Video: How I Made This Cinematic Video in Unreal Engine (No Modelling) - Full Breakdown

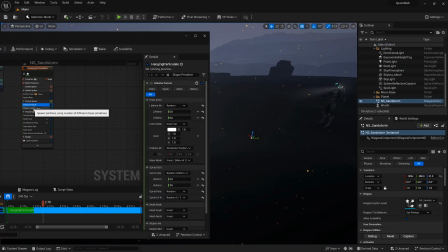(4:07)
I opened up the particle system and adjusted some of the parameters underneath initialized particle to change the size, speed, and direction of the particles.
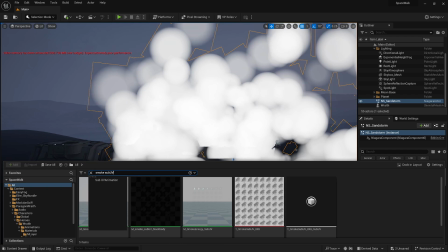(4:15)
After that, I enabled engine content within the content browser and found this material called M Smoke Sub-UV Blackbody.
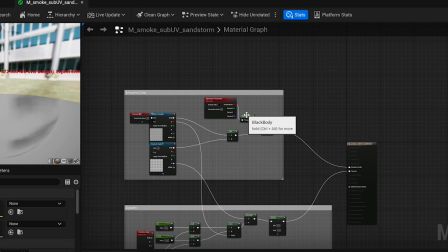(4:23)
I duplicated that material, opened it, and then deleted this blackbody section of the node setup.
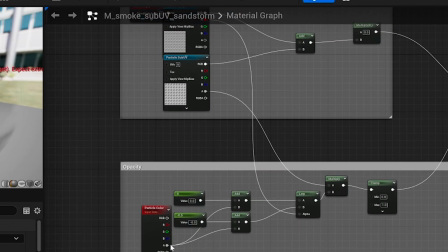(4:28)
Then it connected this particle color node to this multiply node. This basically just makes the material white instead of black.
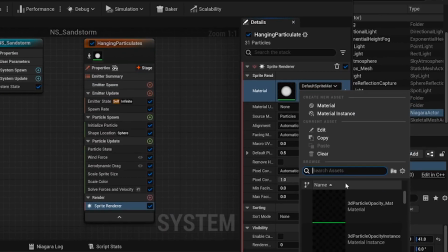(4:35)
Back in the particle system, under sprite renderer, I changed the material to the new material I just made, and then changed the sub image size to 8x8.
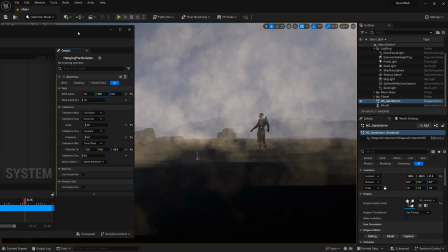(4:44)
Now, instead of the particle system spawning a bunch of circles, it's spawning the smoke images in that material. But as you can see, the sandstorm kind of clips through the ground, which looks super weird.
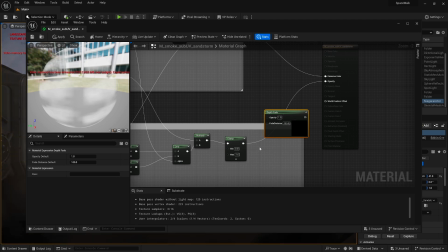(4:54)
To solve this, I opened the material graph and then added a depth fade node into this bundle of nodes that are plugged into the opacity of the material.
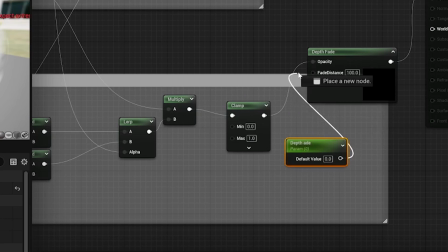(5:02)
Then I plugged in a constant node, which is basically just a number, and connected that to the fade distance in the depth fade node.
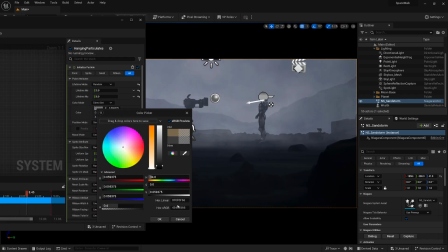(5:08)
This node setup basically makes the material kind of fade away when it gets close to the ground. Okay, step six. So another thing I wanted to add was actually a light on the shoulder of my character, which is actually a pretty easy thing to do.
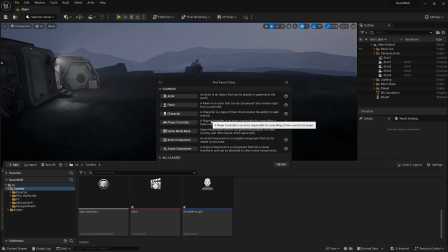(5:19)
To do this, I created a new blueprint using an actor as a parent class.
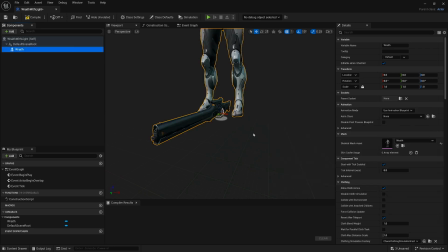(5:23)
I added a skeletal mesh to the blueprint and then selected my character to be the blueprint's skeletal mesh.
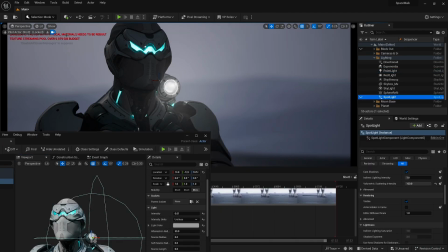(5:28)
After that, I positioned a spotlight on his shoulder, and that's pretty much all you gotta do. Next, step seven, animating the character.
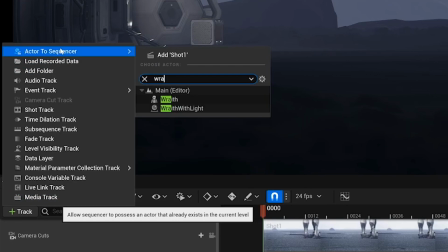(5:35)
To animate this guy, I clicked this track button within the sequencer and then selected my character.
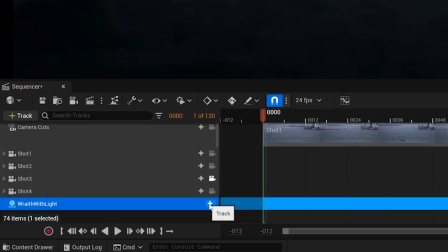(5:39)
To add the animation to him, I just clicked this plus icon and selected it.
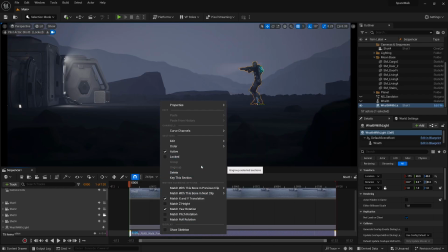(5:43)
The animation was a bit faster than I wanted it to be, so to slow it down, I right-clicked the animation in the sequencer,
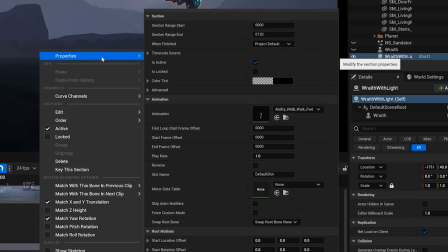(5:49)
navigated to properties, and then changed the play rate to 0.25. And there we go, he's all animated. Step 8, animating the camera shake, which is also a pretty easy thing to do.
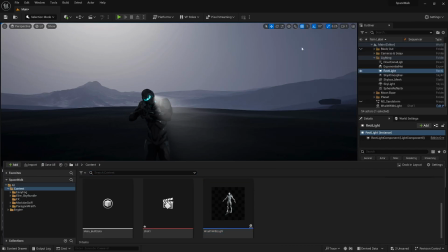(5:58)
To create the camera shake effect, I right-clicked inside of my content browser, selected Blueprint class, and then used Camera Shake Base as a parent class.
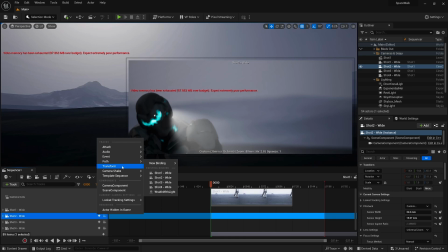(6:07)
I clicked this little plus sign icon beside my camera to add the new blueprint to it,
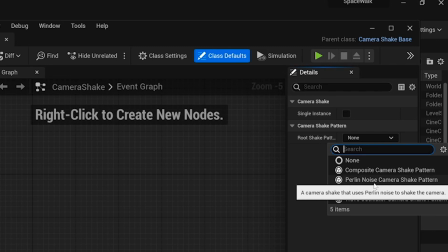(6:11)
and then changed the root shake pattern of the blueprint to Perlin Noise Camera Shake Pattern, and then adjusted some of the remaining parameters. Okay, at this point, everything is pretty much finished up in Unreal Engine, so I rendered every camera view out as a JPEG sequence, and then brought all those sequences into DaVinci Resolve for the final step, which is color grading.
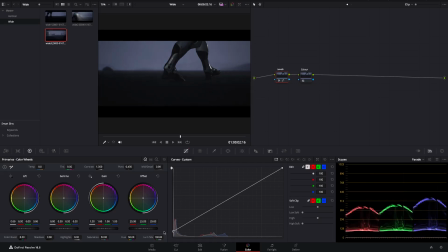(6:29)
I started off by adding 5 different nodes to each clip. I used the first node to adjust my levels. My project ended up being a lot darker than I meant for it to be, so I brought up the blacks quite a bit and then added a slight S-curve to the levels graph. For my second node, I adjusted the color. Here, I tinted the whole scene a slight blue.
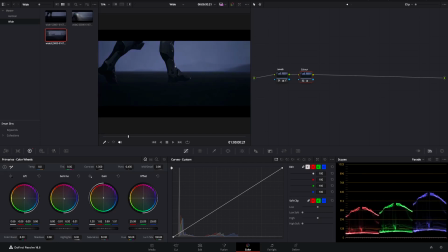(6:44)
Overall, I think the key to not making your projects look over-edited is to make all of these color corrections super subtle.
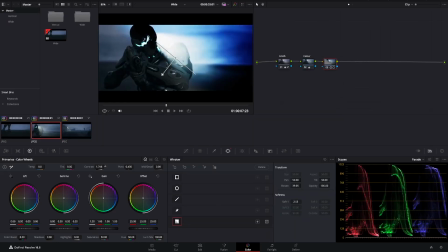(6:50)
With my third node, I used the shape tool to create a slight dark gradient in the corner of my second shot. I did this because I felt like the right side of the image was a bit too bright and taking some of the attention away from the subject. I used my fourth node to create a slight green vignette around my entire project so everything felt a bit less monotone and blue.
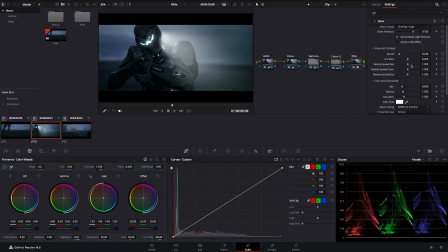(7:09)
Finally, I added a fifth node to my second shot to add some glow to my character's helmet. To do this, I added a post effect glow to the node and masked it out with a circle. I then tracked the circle to the character's helmet and then slightly faded the edges of the mask. And there we are, we're done. Alright, if you guys want to keep learning more about Unreal Engine and how to make cool stuff like this cinematic, subscribe because I'm going to be posting stuff like this more in the future. And that's it. See ya.